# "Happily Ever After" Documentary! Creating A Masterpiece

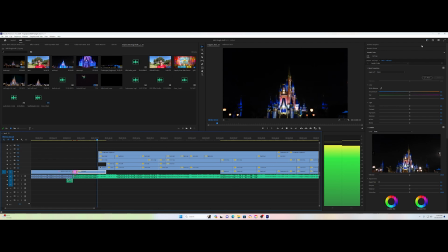(24:59)
Here we go. All right, so let's start, Mama. Let's start.
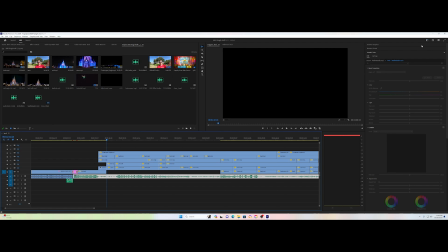(25:12)
Okay, so we get here and we hear what we hear musically, and because the downbeat is so pronounced, it makes me want to make an adjustment to that. So how do we do that?
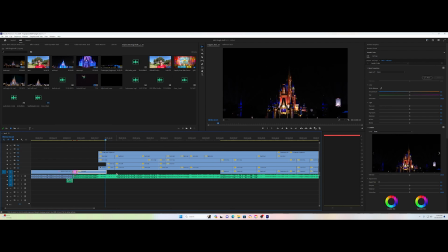(25:29)
We need to make sure of which angle we're going to be choosing and making sure that it's relevant to what's going on. Obviously visual, there's no fireworks going on. The only thing that's going on is lights, music, and the little projections that are on the castle.
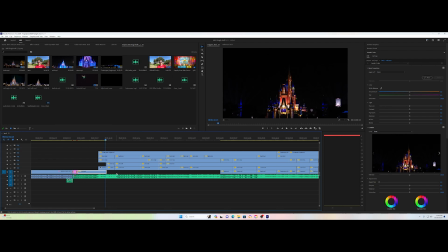(25:45)
This part of the show, you see like the little flashing stuff coming up, like people are taking pictures simultaneously of the castle. You can see that somewhat from the middle. You can barely see it in the back. So obviously we want to go towards the front. So we're going to grab our close angle and drag it down.
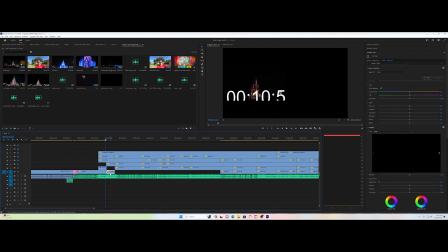(26:04)
If Premiere Pro will quit acting like Premiere Pro. And this is what we've got. We're going to back it up so we can see it. This is what it looks like with that added to it, if it ever goes back.
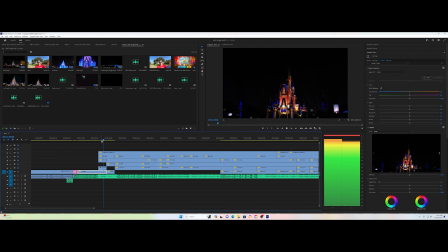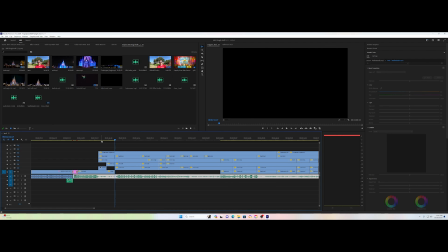(26:32)
Okay, so we don't want to leave it in the front too much. We kind of want to back it back out. Anytime I do anything that's close to the castle, I kind of want to create an ambiance of the castle from a distance.
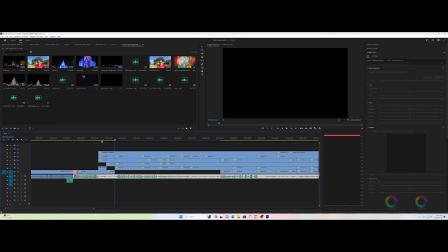(26:46)
Because the reason why you want to create an ambiance for a section like this is because you want the person that's watching to get the experience as if they are right there. That's what you want to accomplish with making these videos. Yes, you could be right there, but not many people try to get up in the hub right there up in front.
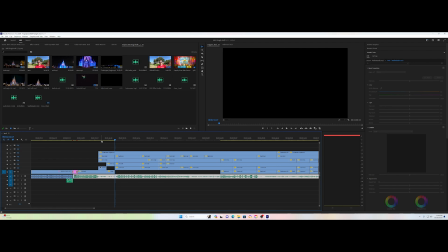(27:04)
Most people try to get in the mid or further back to get the best view so they can see projection and fireworks all at once. We've got two suggestions here. We can go to the back. So let's drag this one down. But there's a reason why I didn't use the back, and you will see here in just a moment.
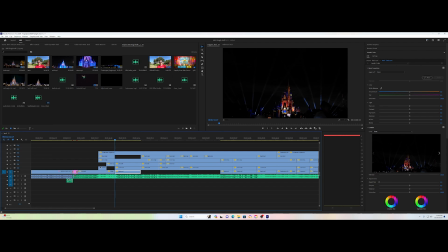(27:25)
As you can tell, right here, someone has a cell phone up really, really high. Now, my tripod is above. I have probably almost a 7-foot tripod, and my tripod is above everyone else's head.
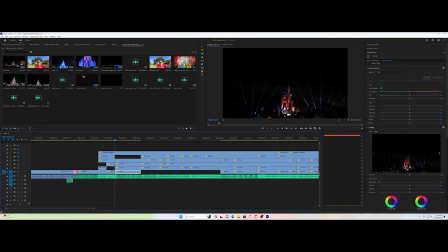(27:42)
So this guy has a selfie stick on a phone with his hand all the way up. And it was the most annoying thing. So the reason why I'm not going to use this angle is because I don't want that phone in the middle of my shot. So we're going to move that back up there like that. We could do the contemporary angle, but what's the point in that?
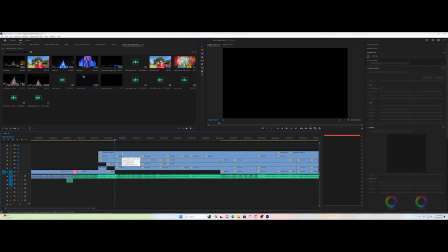(28:01)
The person viewing it is only going to see stuff from the contemporary resort. They're not going to see anything in the castle, which only leaves one angle, which is the middle, which is right here, which is what we're going to drop down right here, and we'll continue.
And they all lived happily ever after.
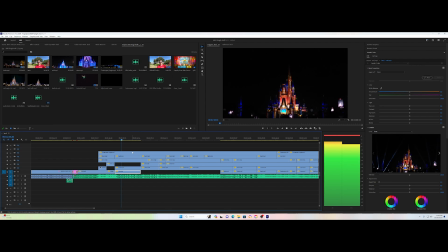(28:21) Each of us has a dream, a heart's desire. It calls to us. And when we're brave enough to listen and bold enough to pursue, that dream will lead us on a journey to discover who we're meant to be.
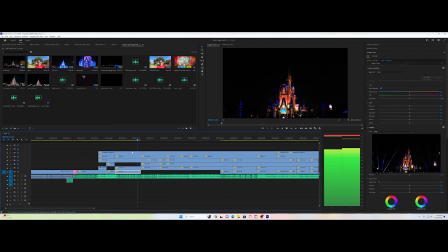(28:37) All we have to do is look inside our hearts and unlock the magic within.
Okay, now we're at a section where we're actually about to begin everything with the show, the story that's being told, everything's about to begin.
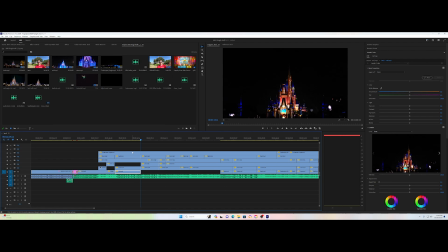(28:56)
The lock, the thing that really caught me on this when recording this is the lock. If you watch it, the lock opens up and you get like some little magical things coming out, simulating it.